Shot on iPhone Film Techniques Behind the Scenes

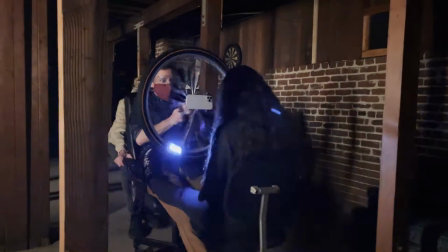So essentially with this project,
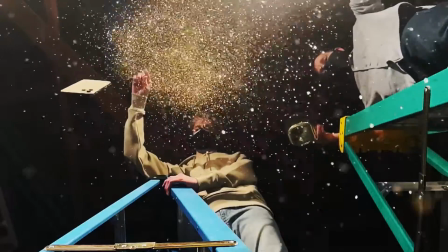we're teaching people different techniques to make their iPhone videos more cinematic and also to inspire creativity within themselves to go out and try new things.
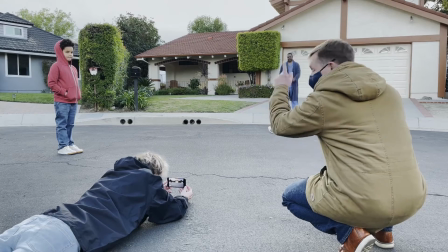I think what's cool is all these techniques we're teaching you in these shorts, you can understand them and instantly dive into them yourself.
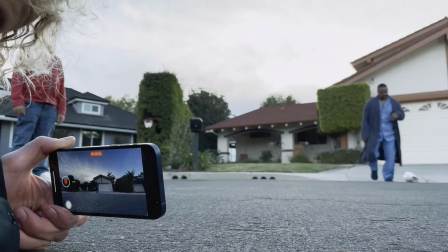And action.
So I think the best place to start for a beginner would be the ultra-wide camera, essentially just because you only need the iPhone.
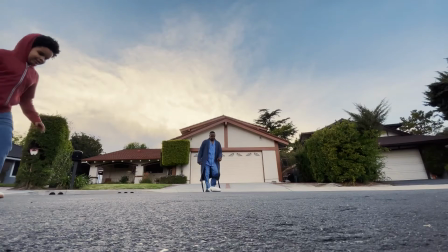We set out to make a film about a giant kid monster. We thought of a couple different ways of approaching this, and the one that we landed on was using the ultra-wide camera to do a forced perspective trick.
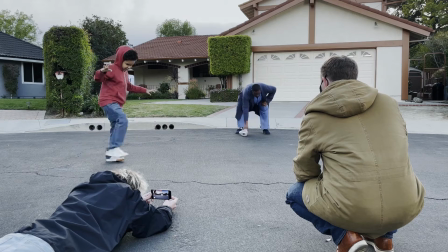We had our young actor stage closer to camera,
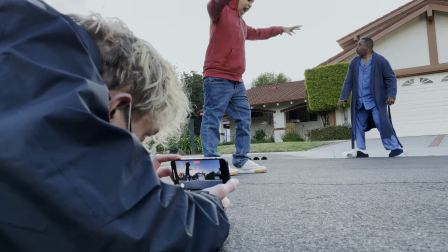and what we did was we played with our eye lines to make it look like that they were on the same plane.
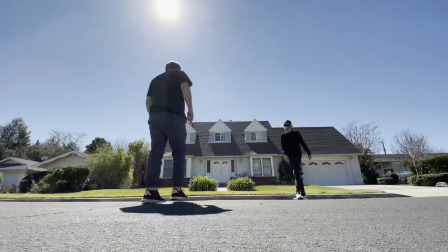Basically, because of the wide lens, even just a couple feet of distance allows the giant kid to feel enormous.
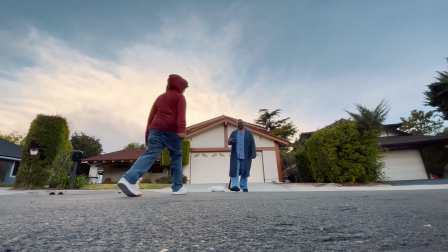You just literally need to put your lens in the right place, and the magic of cinema unfolds.
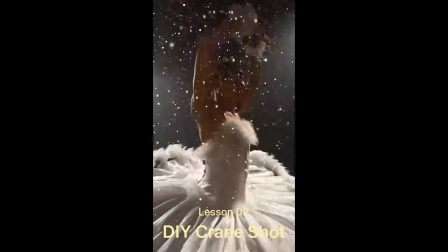So this technique is about camera movement.
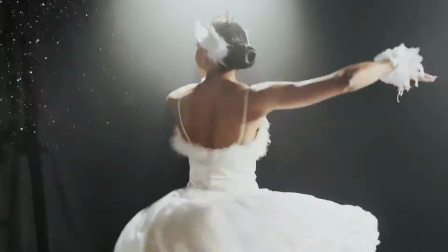Our basic elements are like a phone that can just be dropped, some glitter thrown, and a dog bed for the phone to land on safely. We had a dark garage and we put a ballerina in the middle doing pirouettes. I dropped the phone and Josh threw the glitter,
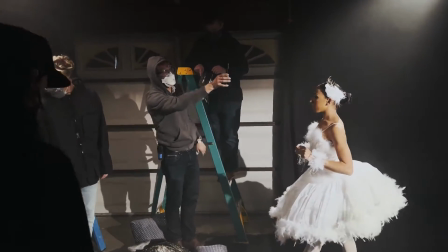and we were able to kind of do three things simultaneously to create what would look like a big budget Hollywood crane shot.
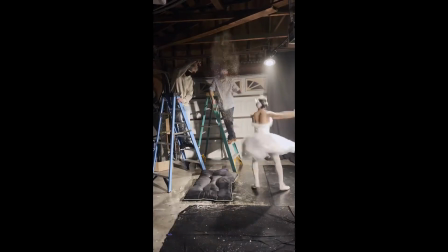By shooting slow motion and moving the camera really quickly, we kind of make her movements seem all the more floaty and almost frozen in time.
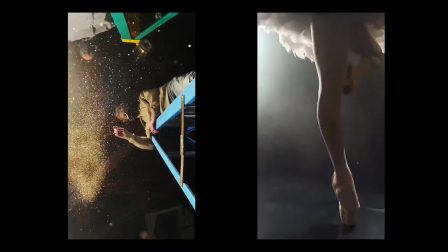Same with the glitter falling. Kind of literally just this magic dust that like floats and kind of brings light to it and brings kind of magic to it.
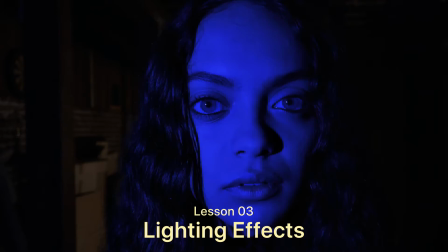This lesson is called Lighting Effects. We were trying to convey a narrative moment that could either be kind of spooky or supernatural.
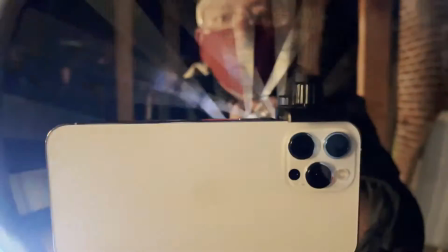The core elements of this one are just an iPhone, a rolling chair, a bike wheel, and a camping headlamp.
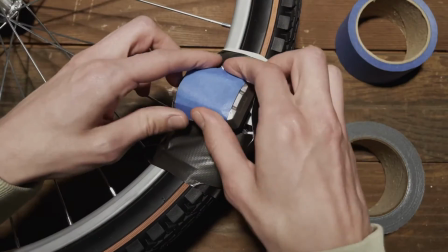We took a little piece of blue painter's tape and just slapped it right on top of the headlight, which gave us this awesome blue glow.
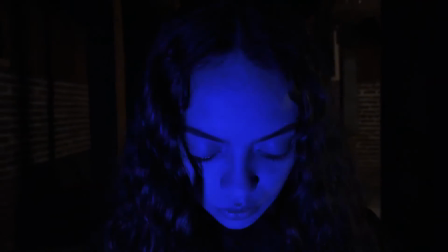As the light spins around her face, the shadows moving makes it look like her face is transforming before your very eyes.
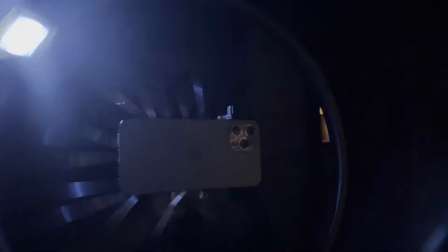I think it creates a really interesting effect where at first in the darkness you kind of feel like she's standing still, and then you sense the environment moving around her.
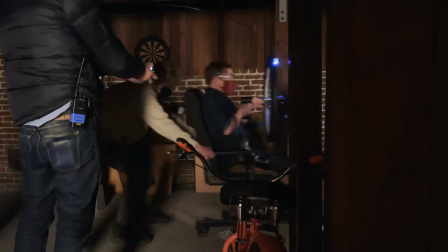I'd say I was both equally surprised and thrilled of how well this worked out after a lot of trial and error, but that's the fun of movie making. One of the coolest things about the iPhone is it is so accessible, and it allows a whole new generation of filmmakers to have a high quality camera.
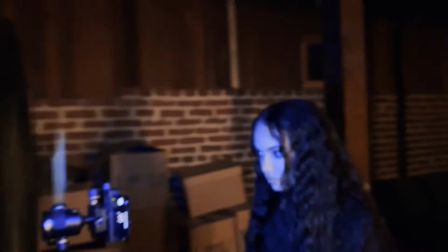They're able to just take what's in their pocket, go out, and really experiment with what they find is visually stimulating.
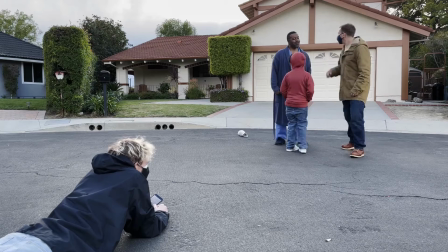I totally do think that there's going to be this new golden age of like ultra short form filmmaking.
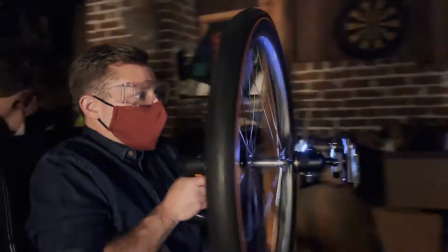Especially now with bite-sized content and short pieces, you don't have to have a feature-length script. All you need is your phone, a little creativity, and that can go a long way.